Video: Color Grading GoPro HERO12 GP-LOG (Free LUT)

It will add saturation and contrast, white balance, and sharpness you will have to adjust yourself, but you can download this LUT for free down below. But before you do it, I would appreciate if you can click like on this video and also subscribe to the channel, because it helps me make better videos and more videos on this channel.
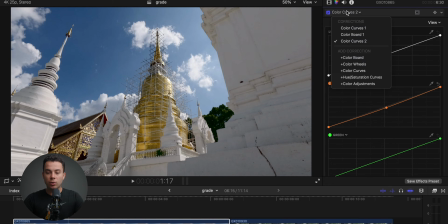[4:25]
Let's continue. Next thing I'm going to do is add HSL curves, and I'm going to play around with the dominating colors. In this case, the colors are the blues and also the yellows. So let's add a point in the blues, push it towards teal almost.
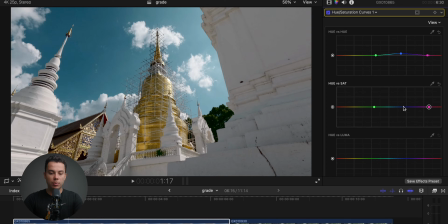[4:41]
And also I'm going to add a bit more saturation to the blue, and I'm going to change the color of the temple in here to something a bit warmer to have a nice color contrast going on between this color and this color.
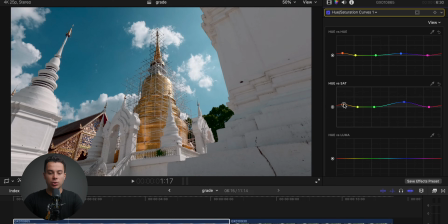[4:54]
And also I'm going to add a bit more saturation and I'm quite happy with this. This is the before and this is the after. Looks much better. Now let's add another color curves, and I'm going to create a mask around the temple to make it a bit brighter than everything else.
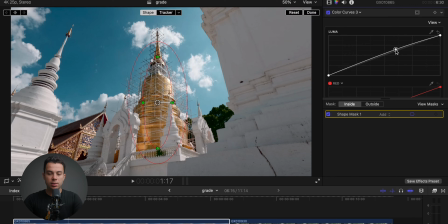[5:18]
Something like this, and I'm going to increase the exposure on the inside, but not too much because I don't want to make it look too fake. And then on the outside, I'm going to decrease the exposure just slightly. I'm quite happy with this.
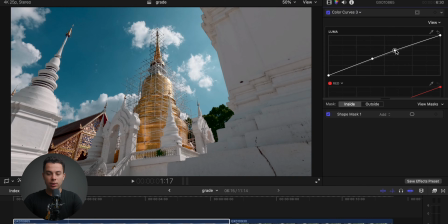[5:35]
This is the before and after. Actually, it looks a bit too fake. Let me reduce the exposure a bit more on the inside of the mask, and now it looks much better. Now I'm also going to add a mask to this part of the image because I feel like it's a bit too dark. So I'm going to zoom out to 25%.
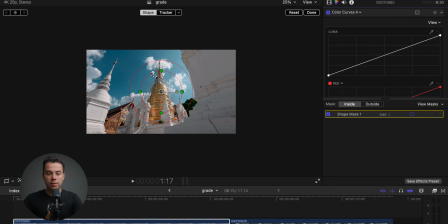[5:55]
I'm going to add another color curves, and I'm going to add a shape mask, make it square, and basically move it to this part of the frame. And slightly increase the exposure on the inside. And I think this looks better.
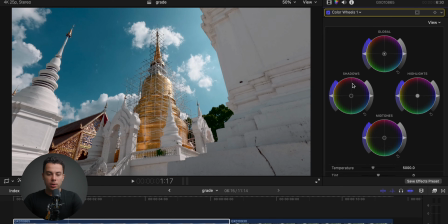[6:11]
This is the before and after. Now I'm going to add color wheels and push the colors around the shadows, midtones, and highlights. Let's go to something like blue with the shadows. Orange red with the midtones, something like this.
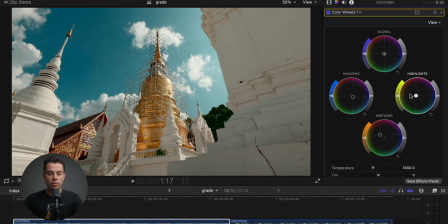[6:32]
And with the highlights, I'm gonna go to like yellow green almost. I kind of like this, and now I'm going to remove this tint on the white part of the frame with color curves.
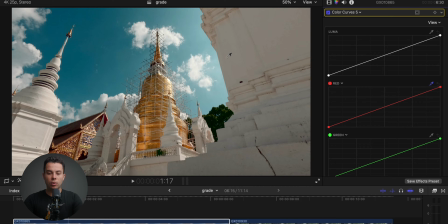[6:48]
I'm going to use this speaker in here, select the color on here in the shadows, which is orange, and I'm going to slightly reduce it to make the image look a bit more balanced, just like so. This is the before and after, quite big of a difference. Finally, I'm going to add another color curves, and I'm going to, I think, increase the contrast a bit more.
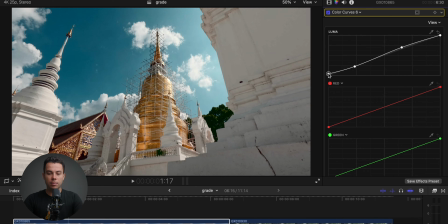[7:09]
And also create like a faded look by increasing the exposure in the shadows here and decreasing the exposure in the highlights to get like a compressed look. I'm quite happy with this. This is the before and after.
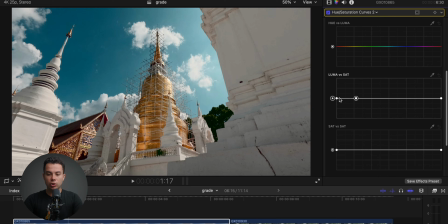[7:27]
And actually, I'm also going to desaturate the shadows completely, desaturate the highlights, and I think also increase the exposure in the midtones, create like a nice gradual transition here, just like so. This is the before and after.
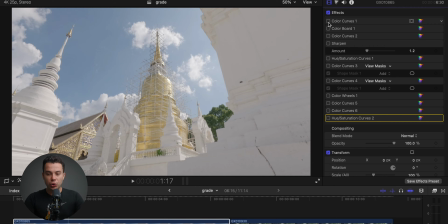[7:50]
So let's see what I've done to this shot to make it look the way you just saw.
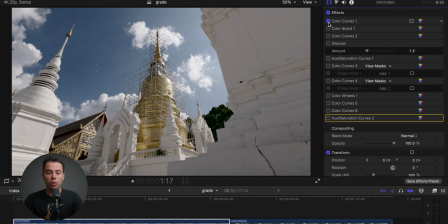[7:55]
First of all, I adjusted the contrast and exposure with color curves. Then I added saturation with color board. Then I fixed the white balance with color curves again. And then I added some sharpness, and all this was the basic color correction.
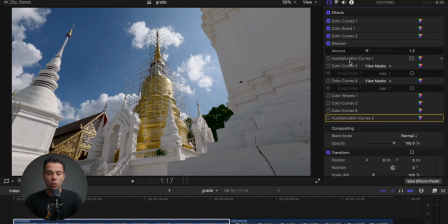[8:10]
Next, I played around with the colors with HSL curves, and I basically pushed the blue a bit more towards teal and the yellow on this temple towards orange red. Then I added a mask on this temple to make it a bit more bright with color curves.
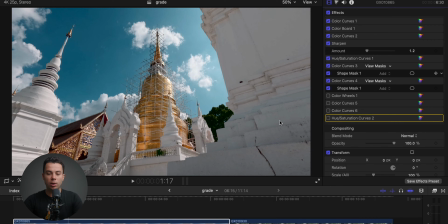[8:26]
Then I also added another mask to this part of the frame, to this wall here, to make it a bit brighter because I felt like it was a bit too dark. Then I created a look with color wheels by pushing the shadows towards blue, midtones towards orange, and highlights towards yellow green almost.
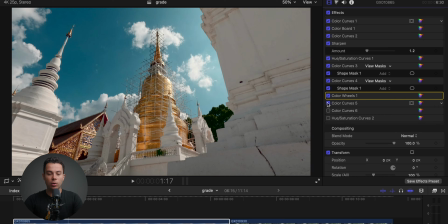[8:45]
And then I balanced the look with color curves to make it look a bit more natural. Then I added more contrast with color curves, and finally I balanced out the saturation by decreasing the
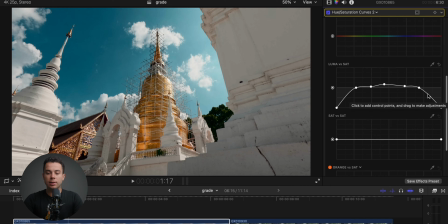[8:56]
saturation in the shadows and also the highlights and increasing slightly the saturation in the midtones.
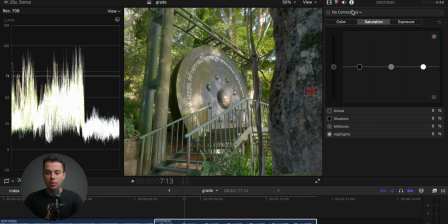[9:07]
Alright, let's move on to the next clip. I'm going to start with basic color correction.
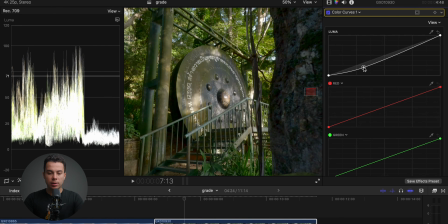[9:12]
Now I'm adjusting the contrast.
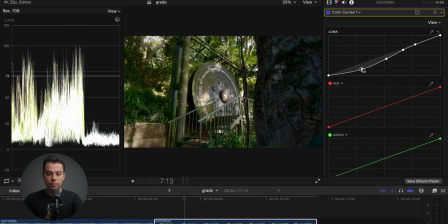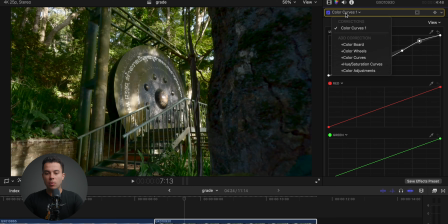[9:19]
Alright, I'm quite happy with this. This is the before and after. Now I'm going to add color board and increase the global saturation. Let's go about 60%. This looks good. Now I'm going to add another color curves, and I'm going to fix the white balance.
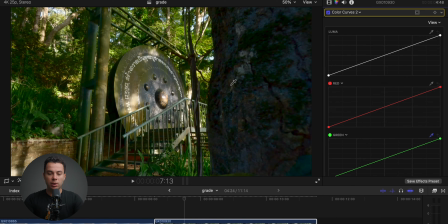[9:34]
This image definitely leans towards green. We can also take the picker, pick some color in here, and reduce the tint. Also, I'm going to reduce this green in the midtones, and I think I'm done.
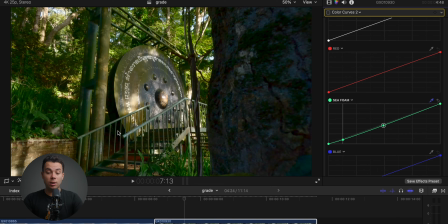[9:51]
This is the before, definitely too green, and now it looks a bit more balanced.
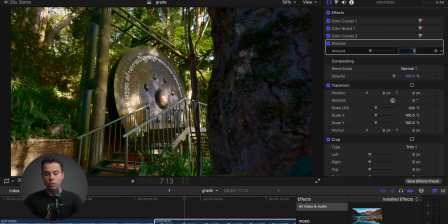[9:56]
Next, I'm going to add sharpness 1.2. Now I'm going to start color grading this clip. Let's start by reducing the saturation on this tree because it looks very ugly. I'm going to select these colors in here, just reduce the saturation on the tree to make it look as natural as possible.
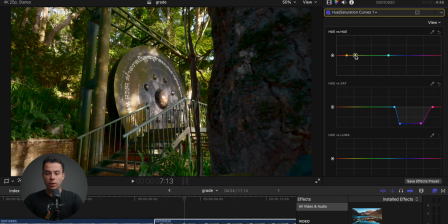[10:14]
Now I'm going to play around with the green yellow colors in here. Going to add a point in the yellows, slightly warm them up, and also the greens.
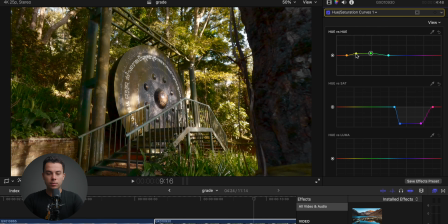[10:23]
Let's move here actually to make it a bit more comfortable. Let's also play around with the oranges here. And also I'm going to desaturate the yellows to create like a vintagey
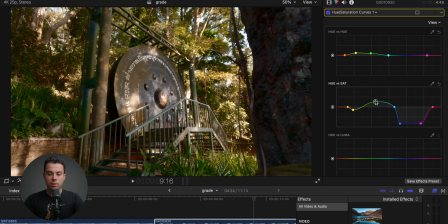[10:38]
look and increase the saturation in the greens and just play around with the points until I'm happy. I'm also going to decrease the exposure in the greens yellows here, but you have to be very careful with this slider because it can introduce artifacts really easily.
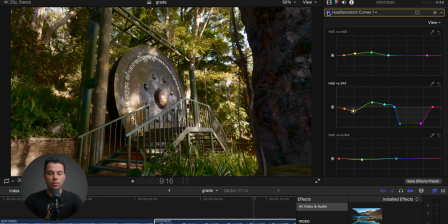[11:01]
Alright, I'm quite happy with this. This is the before and this is the after, a bit more desaturated and flat, neutral looking, but I think with this shot I'm gonna go for a vintagey soft look or something like that.
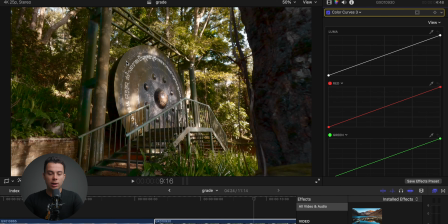[11:16]
Okay, next I'm going to add another color curves and I'm going to create a mask around this plate, wheel, whatever it's called.
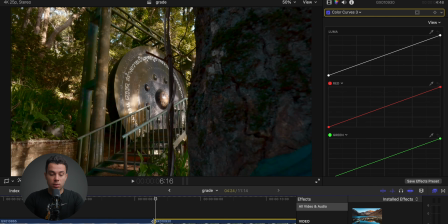[11:24]
If you know the name of this thing, let me know down below. Let's go to the first frame, add a shape mask, and I'm going to increase the exposure on the inside just a bit and decrease the exposure on the outside.
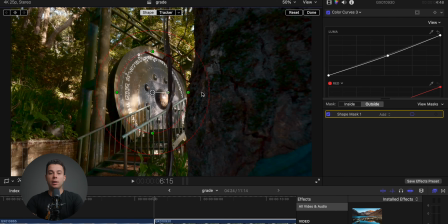[11:40]
Adjust the shape here and basically create a vignette around this plate, whatever it's called.
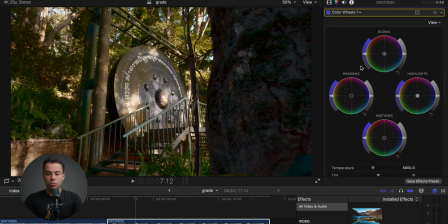[11:47]
Alright, next thing I'm going to do is push around the colors in the shadows, midtones and highlights. I'm gonna start with the shadows and I'm gonna push them towards, let's go like blue, purple almost. And with the midtones, I'm gonna go for like green, yellow.
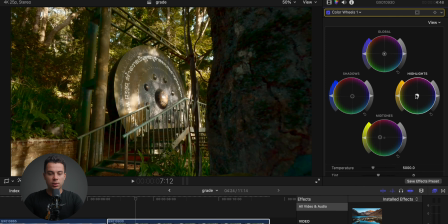[12:06]
And the highlights, I'm going to push towards like orange, yellow, warm colors. Actually, you know what?